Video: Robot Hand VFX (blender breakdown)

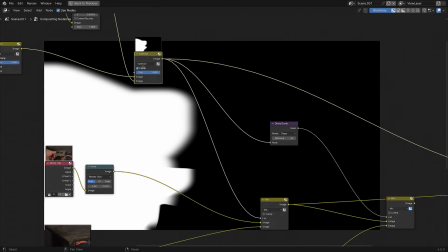(6:26)
And so this is the result we got before, and we take the same mask that we created before,
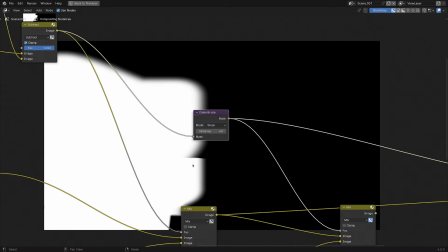(6:31)
just give it a little bit more juice so that we're covering a little bit more area with a dilate erode,
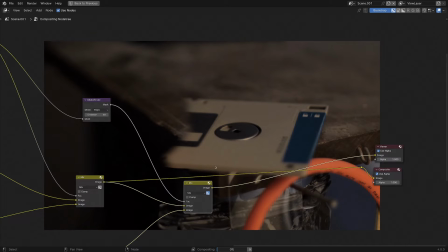(6:38)
and then we mix back in our tracked-in disk here and we've got all this added back in here so we have a clean plate i've
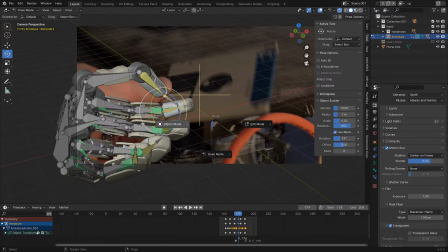(6:46)
rendered that out and now let's talk a little bit about the cg hand element now this thing is kind of a mess it's not really made to
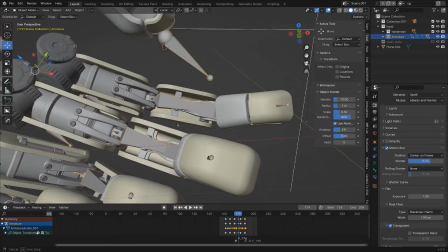(6:54)
look good from any angle except for the camera view and it's probably a little bit too detailed i've actually kind of put in like way too much
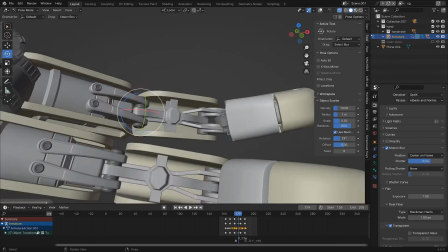(7:01)
like mechanisms and stuff inside the fingers so those are too complicated but let me just show you the most important part of the rig,
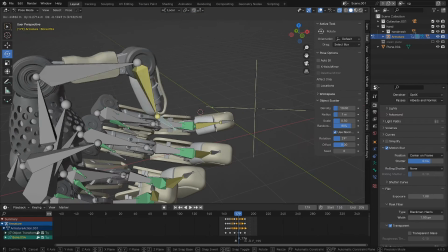(7:09)
which is the fingertips here. i've got these set to be inverse kinematics, so that you can choose the thumb position basically,
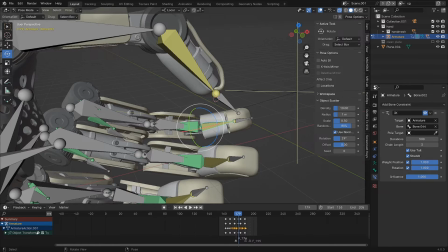(7:16)
and the rest of the finger will stick to that position. a little detail that i found was pretty good on the ik constraint here was to check rotation,
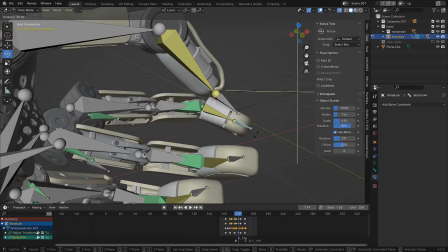(7:25)
so that we can actually affect the rotation of the whole finger by the rotation of the little control point at the end,
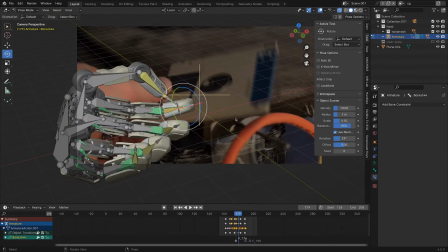(7:31)
and that just helps it become a little bit more poseable. so basically i went through the footage and
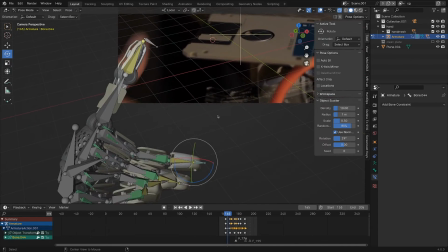(7:37)
i animated every single one of these fingers i've got the main bone
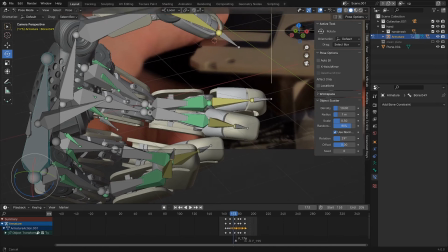(7:41)
kind of approximating the position of the main hand here and then just looking at the footage i put these little other fingers in and
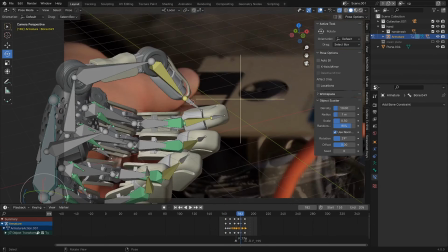(7:50)
it's pretty awkward animation but it's so quick that you barely notice it i think the most important part of this to nail down was the thumb placement so that's
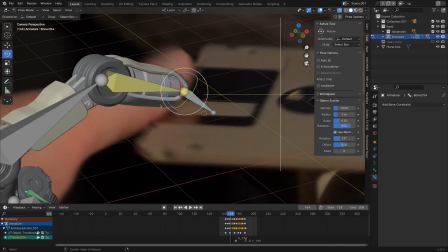(7:58)
when the ik came in handy it's supposed to look like it's connecting with the floppy disk and just staying in the same point so it's actually pretty helpful for
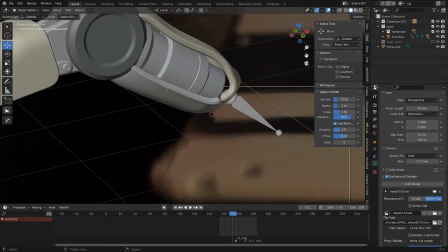(8:06)
me in the background images to switch to the clean plate so that i could see oh yeah i always want this bone to be
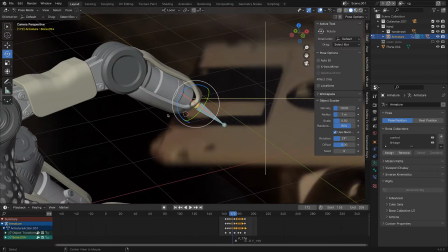(8:13)
in this little corner of the floppy disk that way i was a little bit more consistent but if you look closely you can kind of still see it
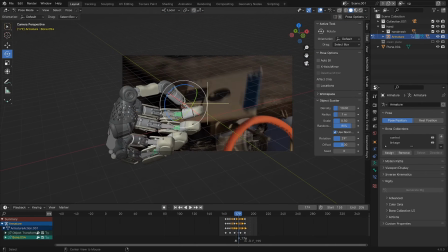(8:20)
sliding around you really want it to look like the cg hand is gripping the object but yeah that's the animation and the rig of the
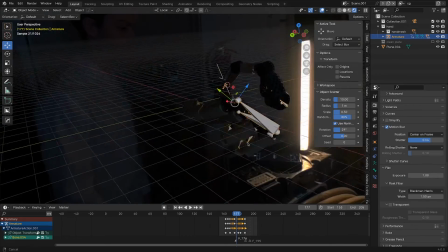(8:28)
hand for the lighting i just kind of fudged it i did have an HDRI that was kind of from that setup, but it wasn't really super accurate.
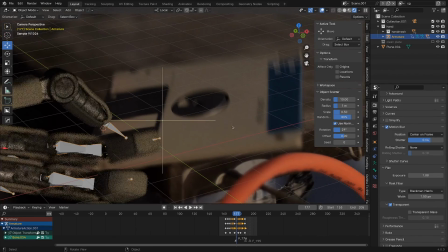(8:35)
But thankfully, I did have this floppy drive here that was a pretty good reference for the same color that I wanted the fingers to be.
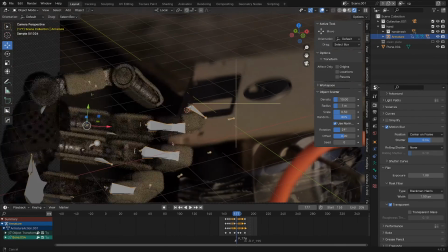(8:42)
So I could just look at the lighting on the floppy disk and just kind of match that up to the robotic hand.
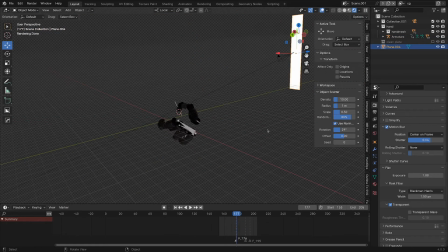(8:47)
So I have this light over here, and basically the HDRI are all that's lighting the scene.
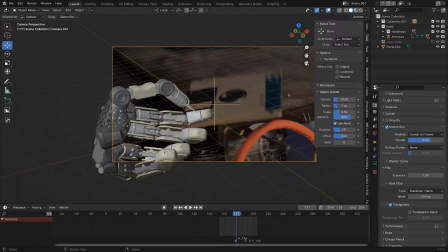(8:53)
And then a couple other things that I used to help blend it in was I actually checked motion blur, because it's a pretty fast object, we want the motion blur in there and then in the camera settings i also set up a bit of depth of field this is pretty squirrely it's not
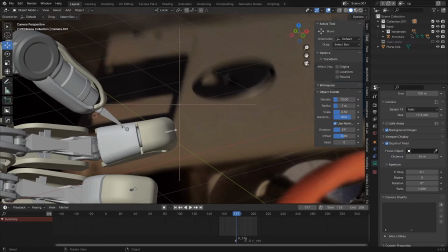(9:07)
to scale or anything so i just kind of looked and i saw okay right here on the floppy drive is in focus this stuff is
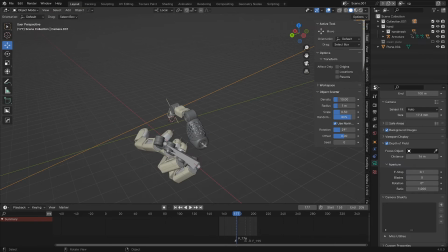(9:14)
out of focus the focus is just kind of on the thumb here then all these other fingers are pretty much out of focus in the shot so yeah
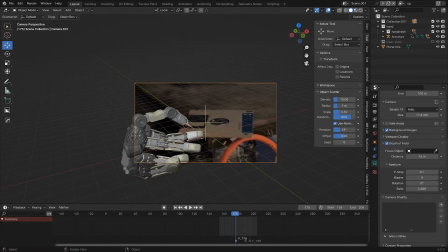(9:21)
that's that's pretty much the cg hand element of this and now we go into the final composite so
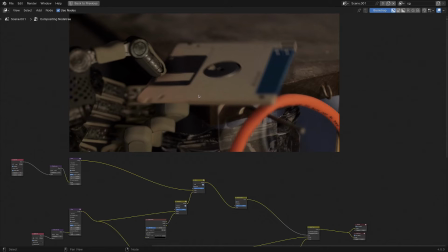(9:27)
last phase basically the intricacies of this composite are we want some of the fingers to be behind the floppy disk, we want some to be in front of the floppy disk, and then we want everything to be behind the bag, and then also we want some contact shadows here from where the thumb is touching the floppy disk.
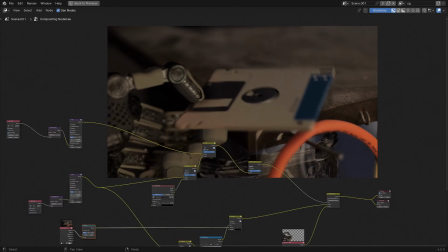(9:43)
So let's just break this down real quick and take a look at the masks.